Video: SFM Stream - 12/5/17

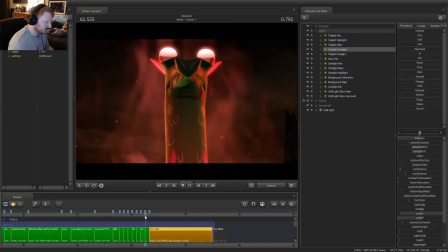294s Lord Helmet, what? Lord Helmet, what?
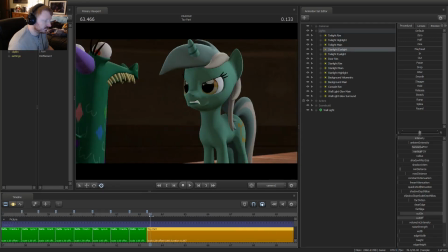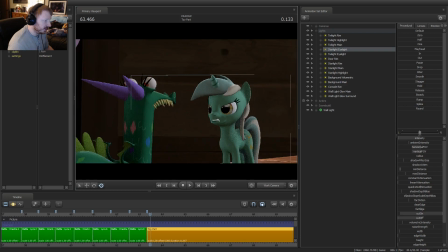306s
Actually, okay, I see what you mean for this shot. Because of that, yeah, I should probably move the eyes so that it doesn't cause that confusion.
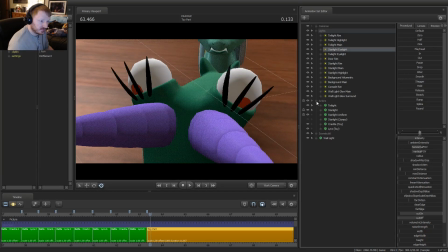316s
Good point.
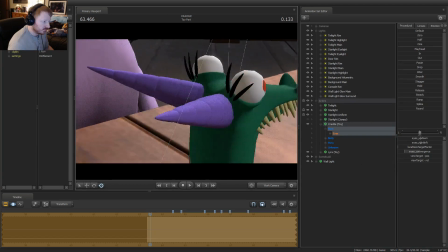328s
There we go. That's better.
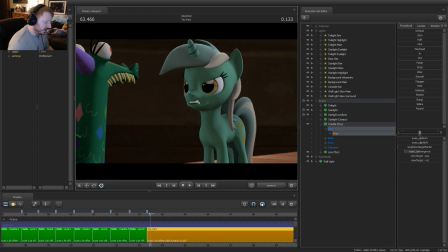334s
I feel like I need to have something to better connect this shot with this shot.
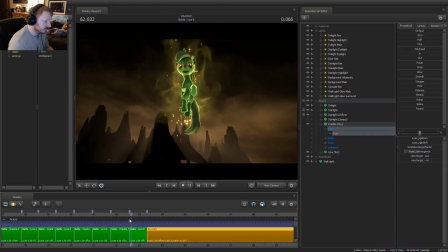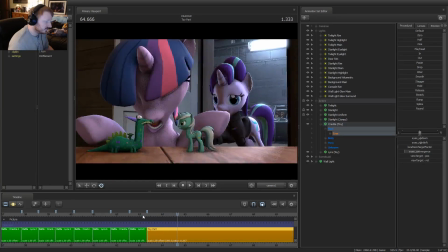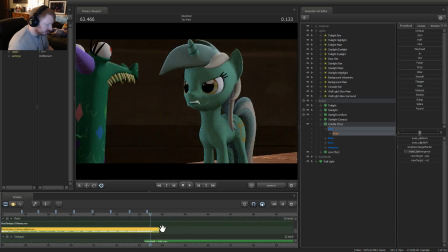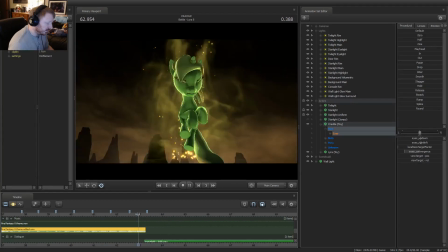365s
I gotta wait doing the video cuts.
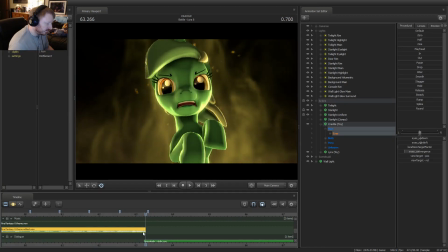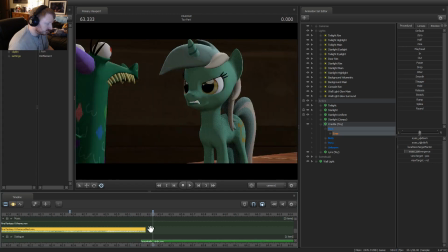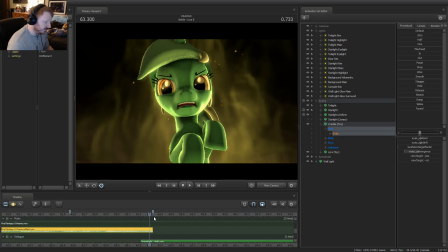389s
I almost want to try to maintain that positioning, but I don't think I can do that as the camera is.
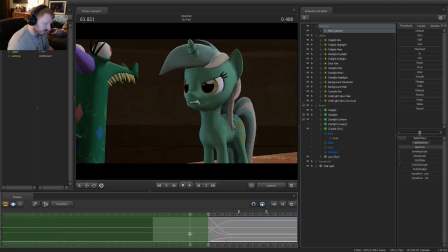397s
Sorry, I'm just trying to think through here.
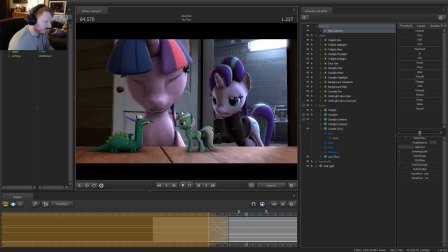That actually could work.
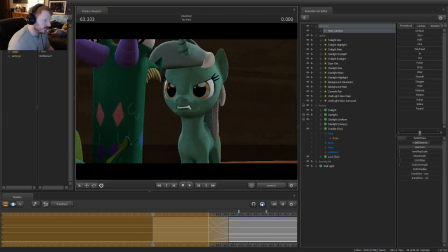So I want to try to do something like this, but it doesn't connect the shots then. This connects the shots better.
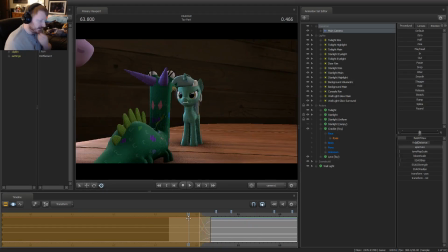430s
I think that might work better.
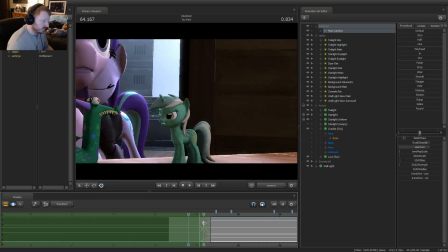434s
And with that, okay, that's what I thought.
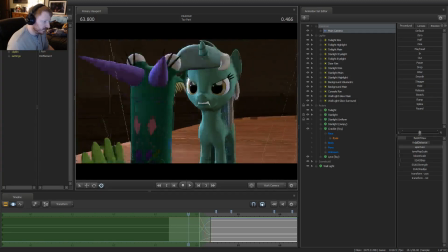439s
So at this point, Crackle is actually not very visible.
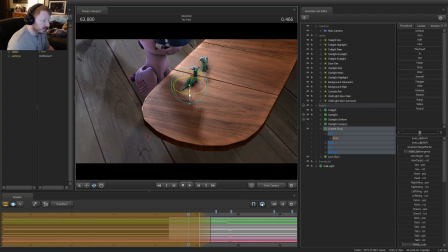445s
So I can actually move Crackle a little bit. Lyra's more visible, so I have to be more careful.
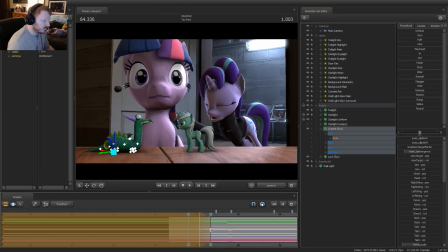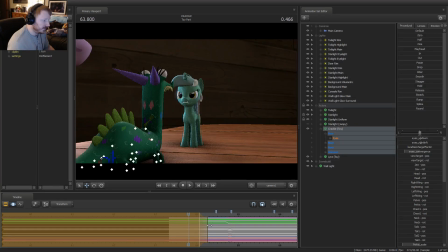460s
There. By the time it gets there, you won't even notice you moved.
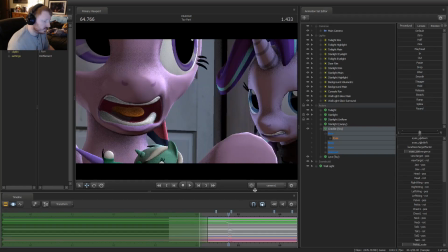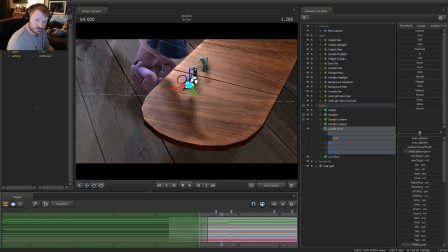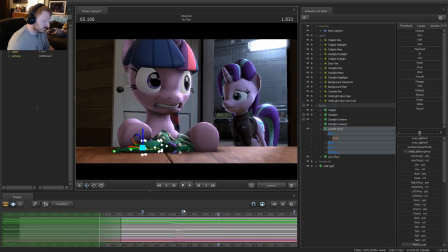Okay, so, oh yeah, I was mainly just doing the main connecting.
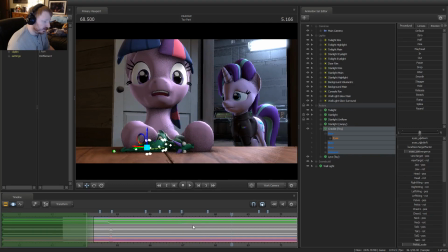494s Knock on my door! Knock!
Okay, so I think, did I go all the way to the end
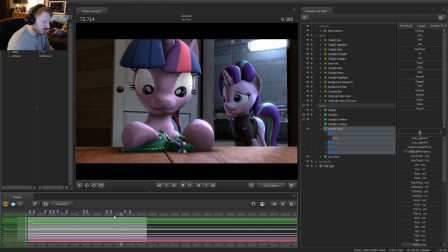500s here? I didn't see you playing with your dolls again.
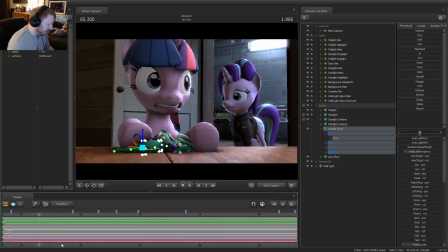506s Good!
Okay, yeah. I think it's just getting us some of the extra detail in here to make her not feel so stiff. Oh yeah, I gotta watch for the camera.
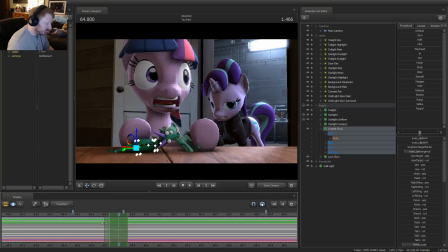524s
Okay, I'm gonna have her eyes do a quick side glance.
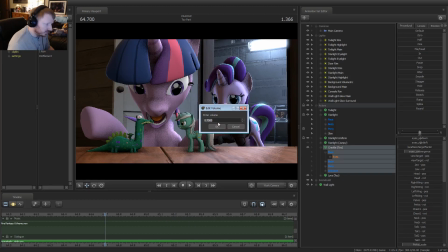536s
I'm going to turn down the dialogue sounds because I need to hear them, but I don't need to hear them in detail.